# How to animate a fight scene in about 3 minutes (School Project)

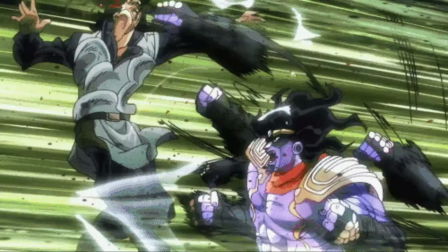0:00 You there. Yes, you, the viewer. Have you ever wanted to make a fight scene?
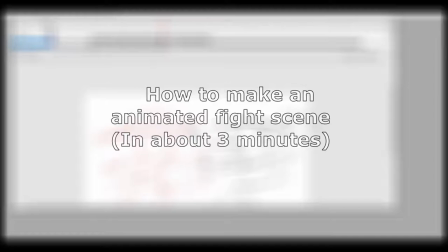0:04 Well today I'm going to teach you, in about three minutes. Here's how to make an animated fight scene in about three minutes.
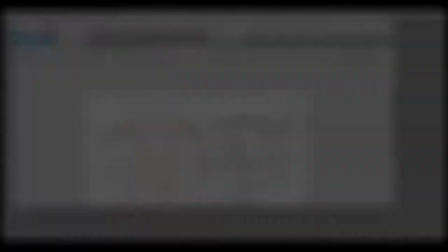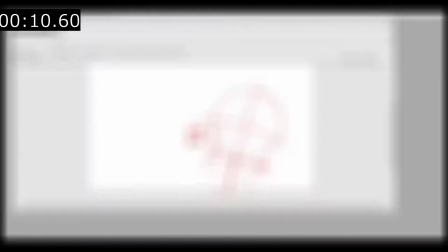0:18 The most important thing in an animated fight scene, besides the animation itself, is the characters fighting. For the sake of simplicity, and time, I'm just going to choose this random red and gray character.
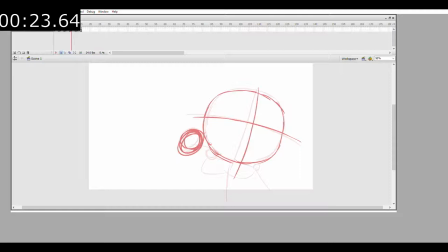0:30 Got it, let's move on. Step two rough sketches So before you get any animation or motion done the first thing you got to do is plan out what actions are gonna happen this is where you figure out all the choreography and Specific movements that the characters are gonna do and you make little notes at the side It
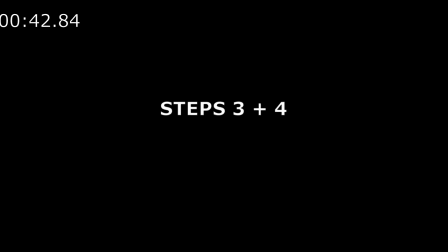0:49 doesn't matter the drawings don't have to be pretty or anything. They're just there to get the job done and convey the motion
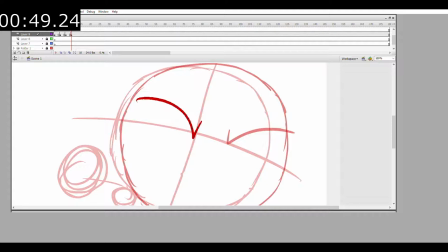0:57 Step three and four rough animation and rough in-betweens Now that we have everything planned out, the next thing to do is do some motion.
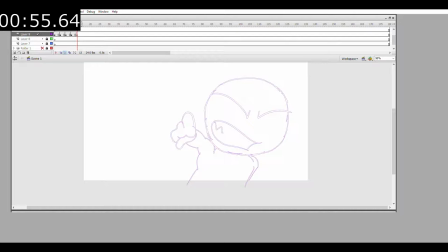1:05 So what this means is we're basically going to take the poses from the first rough sketch and put more poses in between them to ease the motion a little bit,
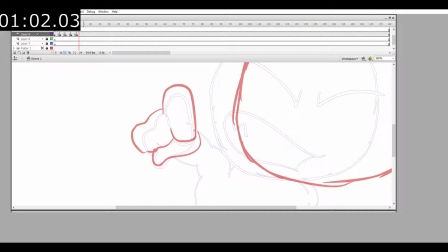1:12 to make it look more like movement instead of still images going from place to place.
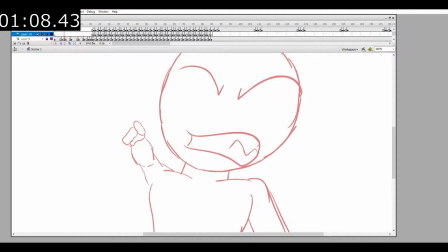1:16 During this process, we go between two poses and draw a new one in the middle to make it look more like movement and easing into the second pose out of the first pose.
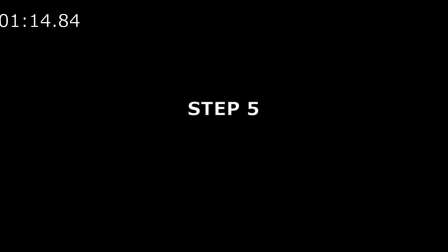1:25 Repeat these two steps until you're satisfied with the rough movement of your characters. Step 5.
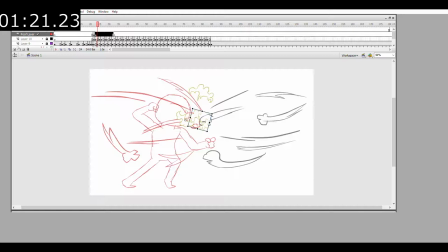1:31 Rough effect movement. The same principle from the last two steps applies here, except this time you're not making your characters move, you're making effects move. In this instance, I'm making clouds move right between their fists.
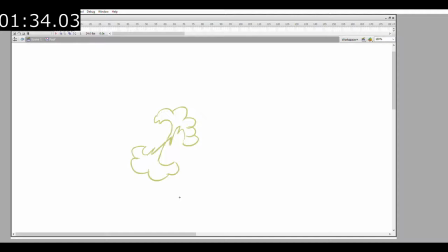1:44 So I take two of my cloud sketches, go in between them, and estimate what the cloud would look like going from this pose to the next pose. Like I said, the same principle applies to this step as the last two steps did, except this time we're not working
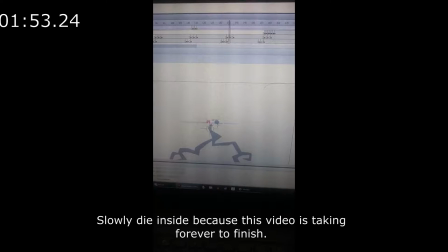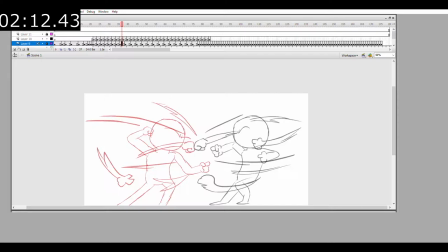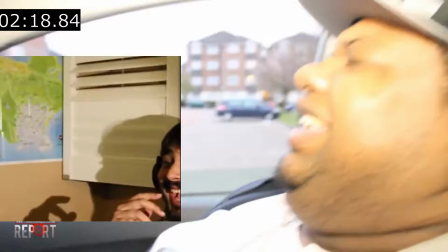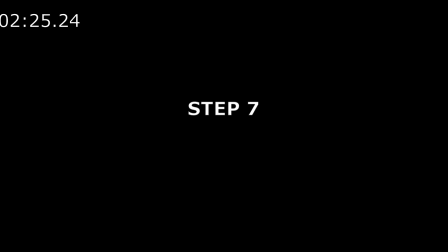2:35 Yeah, animation isn't the job for people who like movement. Step 7.
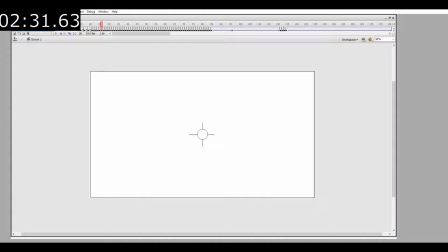2:40 Camera movement. This process is pretty self-explanatory. You just take the virtual camera that you have and move it accordingly to your action.
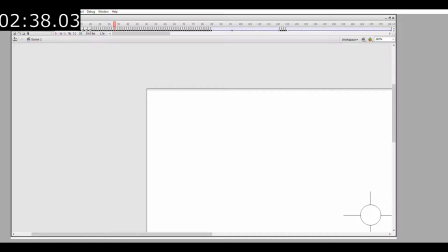2:49 Whether you want the camera to trail behind or move ahead of the movement is completely up to the animator, a.k.a. you.
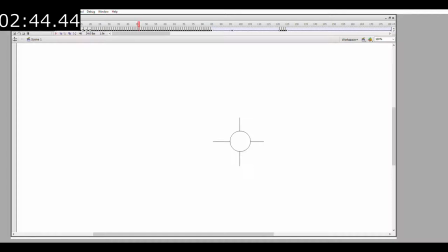2:55 But for this instance, I made the camera shake. To make the camera shake, all I did was move it around the canvas several times, and it makes it look like there's an actual earthquake going on in the video.
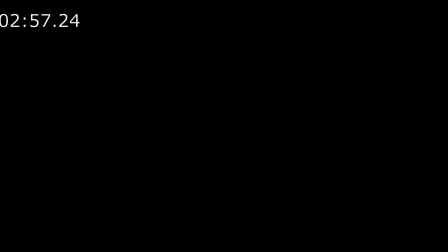3:07 So for sound effects,
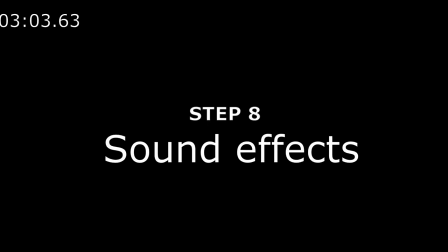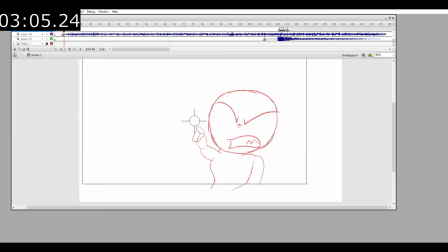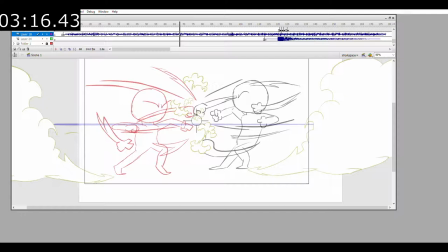3:21 I just took a bunch of random sound effects from JoJo's Bizarre Adventure videos that I found on YouTube, and put them into the video itself,
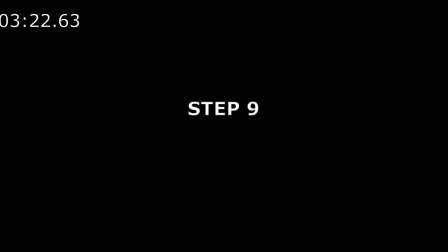3:28 onto the timeline, and I made sure to line up the sound effects with the movement of the characters so it doesn't sound off, and yeah, I'm pretty sure that was the last step, so let's move on. Step 9. Enjoy. Well, there you go, you finally made an animated fight scene. You proud of yourself? I know I'm proud of you. Thank you so much for coming with me on this journey, and I hope your content looks good enough to post somewhere.